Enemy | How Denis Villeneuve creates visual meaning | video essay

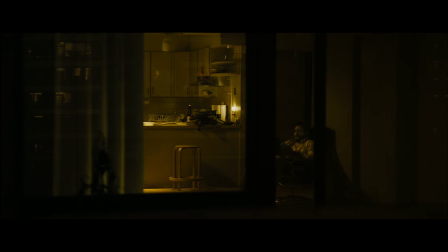If you've seen any of his work, you'll know that Denis Villeneuve is one of those directors that finds a way to infuse meaning into every aspect of his films.
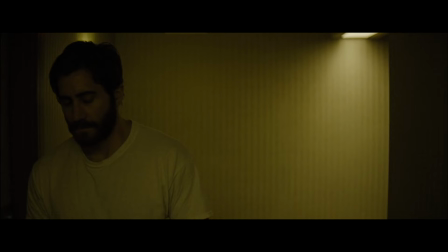He has a level of stylistic polish that's matched only by his attention to detail,
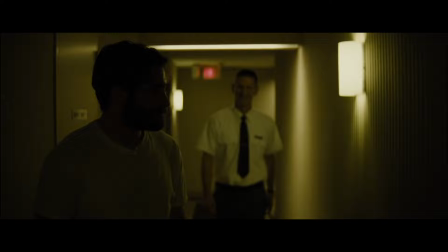and I think his 2013 movie Enemy exemplifies this.
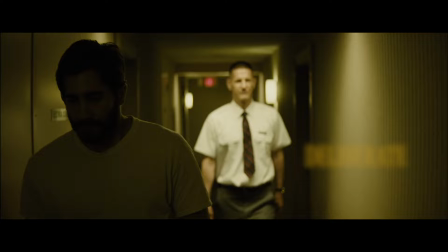Everything, from its nightmarish score to its motifs or use of color, is carefully crafted and deliberate.
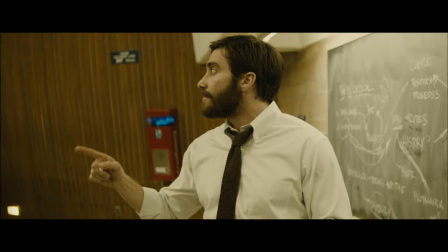They're pieces of an equation that elevates and nuances the movie's themes.
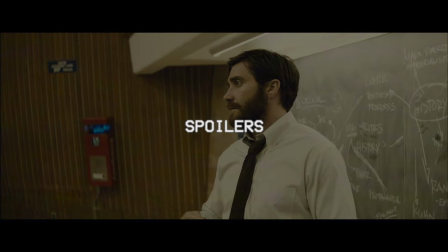And it's important to remember this, that this is a pattern that repeats itself.
Before we get into Enemy, I'd like to mention that this video will contain spoilers, so if you haven't seen it, proceed at your own risk.
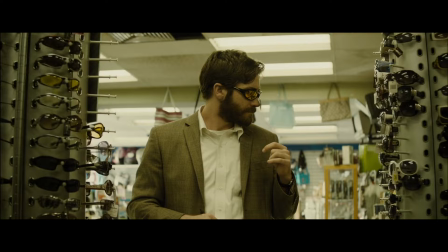I'll also say that I made this video with the people that have seen the movie in mind, so I won't go too deep reviewing the plot. However, what I do believe is worth saying is that Denis Villeneuve has explicitly told us what this film is about. It's a very simple story. It's a man who decides to leave his mistress to go back to his pregnant wife and we see the story from his subconscious point of view.
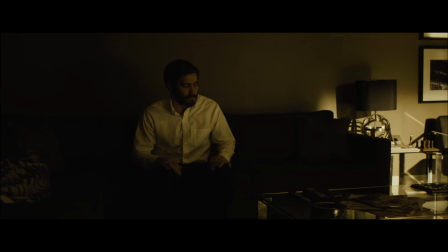So it's like really a surrealistic movie and it's a trailer.
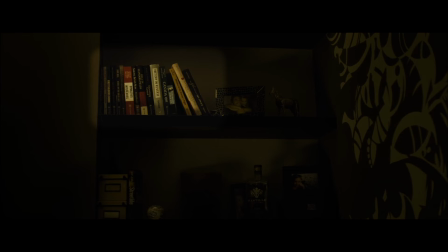He also plants many visual hints to support this, like history books in Anthony's apartment or his mother's point of view.
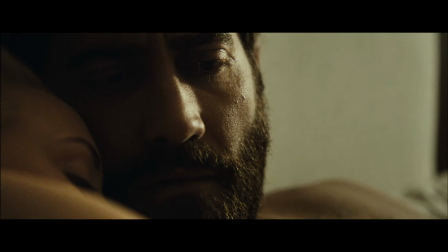I don't like blueberries. Of course you do.
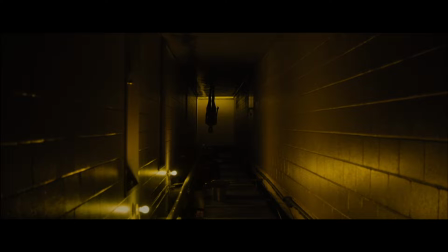Knowing this, it's easier for us to suspend our disbelief about the film's surrealism and instead explore its depth.
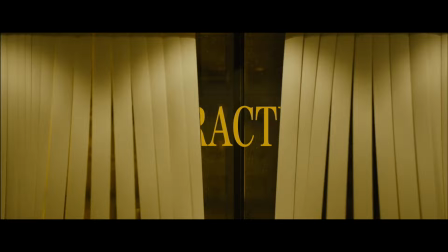This isn't a movie about its narrative, it's about its characters. And with that in mind, let's begin.
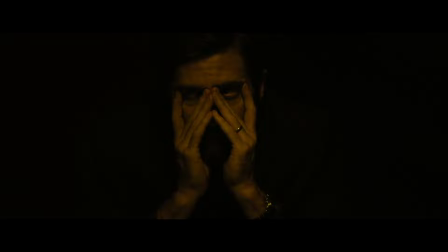What's the first thing you noticed as the movie opened? It wasn't the hallway of the sex club, or a very pregnant Helen on her bed, I'm willing to bet it was something much simpler, namely a color, yellow.
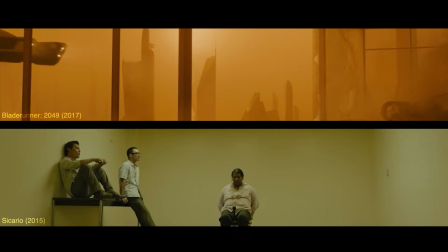It's worth starting off by saying that yellow isn't a happy color. It's quite the opposite.
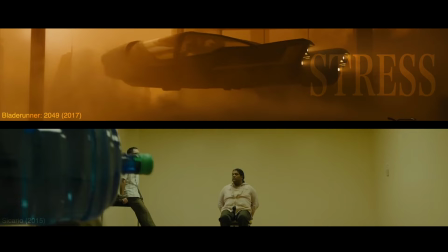Typically, all yellow environments produce stress and anxiety in an audience.
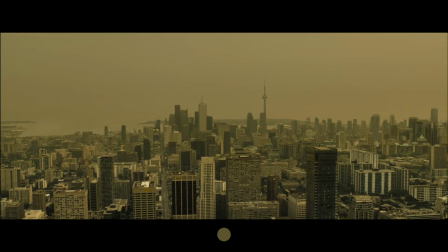In Enemy, Anthony's world is bathed in tones of a nauseating yellow.
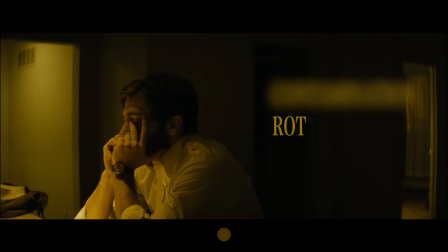The omnipresent color evokes contamination, or rot, and implies a concealed threat.
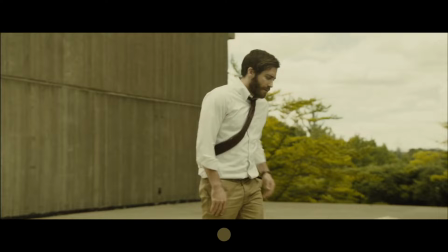It's key to Villeneuve's worldbuilding, from which nothing escapes. Even nature looks decayed, and the city, alien. When night falls, the sulfurous yellow gives way to a deeper, saturated orange, which evokes an even graver toxicity.
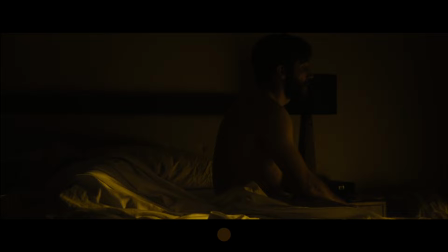The chemical color intrudes on our characters as they sleep, and gives it an artificial, almost sentient quality.
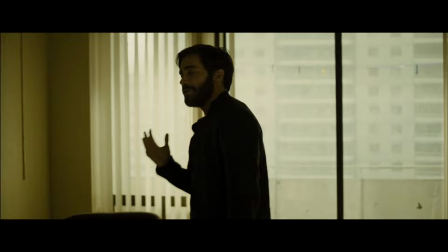The permanence of this color palette creates a surreal consistency which emanates from Adam's worldview, and by extension Anthony's as well.
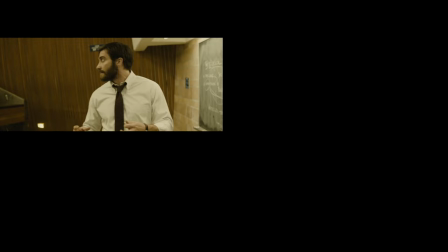Adam's life is dominated by his routine and his relationship. Work, commute, fuck, repeat.
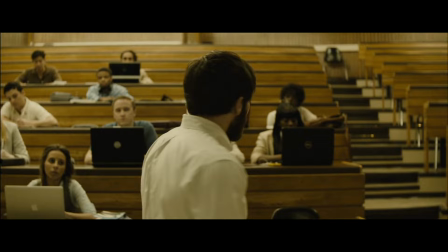His lectures are repetitive and centered around the dictatorial obsession for control,
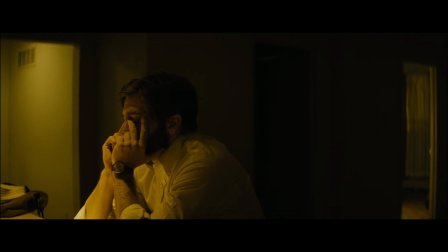which doubles as a commentary on his own life.
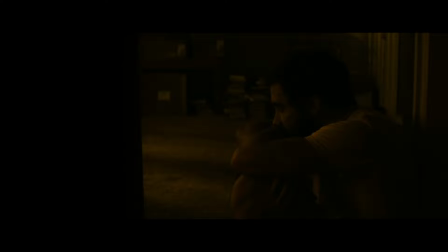He feels suffocated, which were often shown visually.
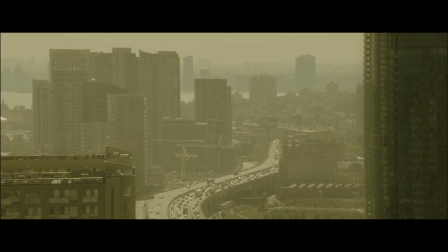The monotony of his existence is both repetitive and unsettling, which is underlined by this hellish yellow world.
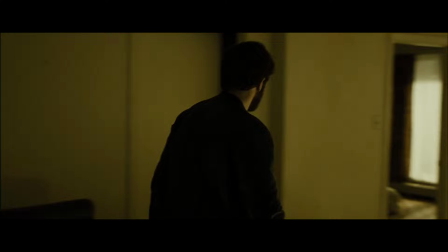And just as Anthony's existence intrudes on this monotony, so do the film's contrasting colors.
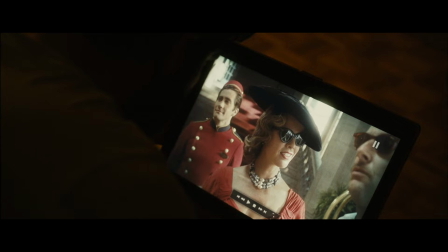Villeneuve uses contrasting colors to interrupt the film's consistency and throw Adam, and, by extension, us, off balance. The visual clashes are thematically relevant and allow us to enter the minds of his characters without dialogue.
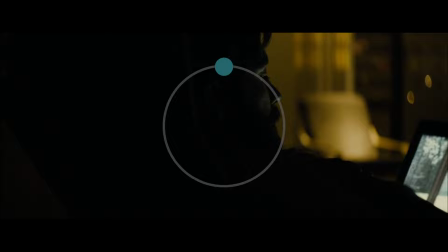For example, the color blue is used sparingly throughout the film, but immediately draws our eyes, as it's directly discordant to yellow.
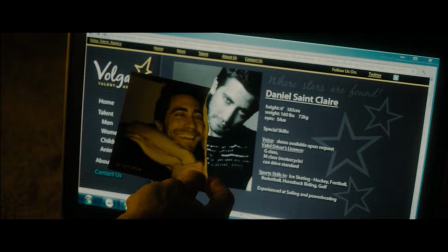My point of view is that blue represents Adam and Anthony's obsession, their pursuit of information and therefore each other.
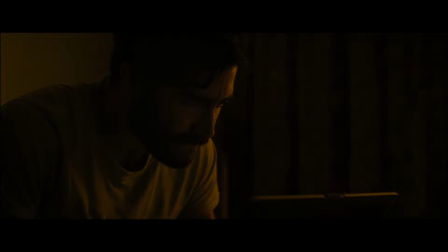The color first commands our gaze when Adam witnesses his doppelganger in the film his colleague recommended.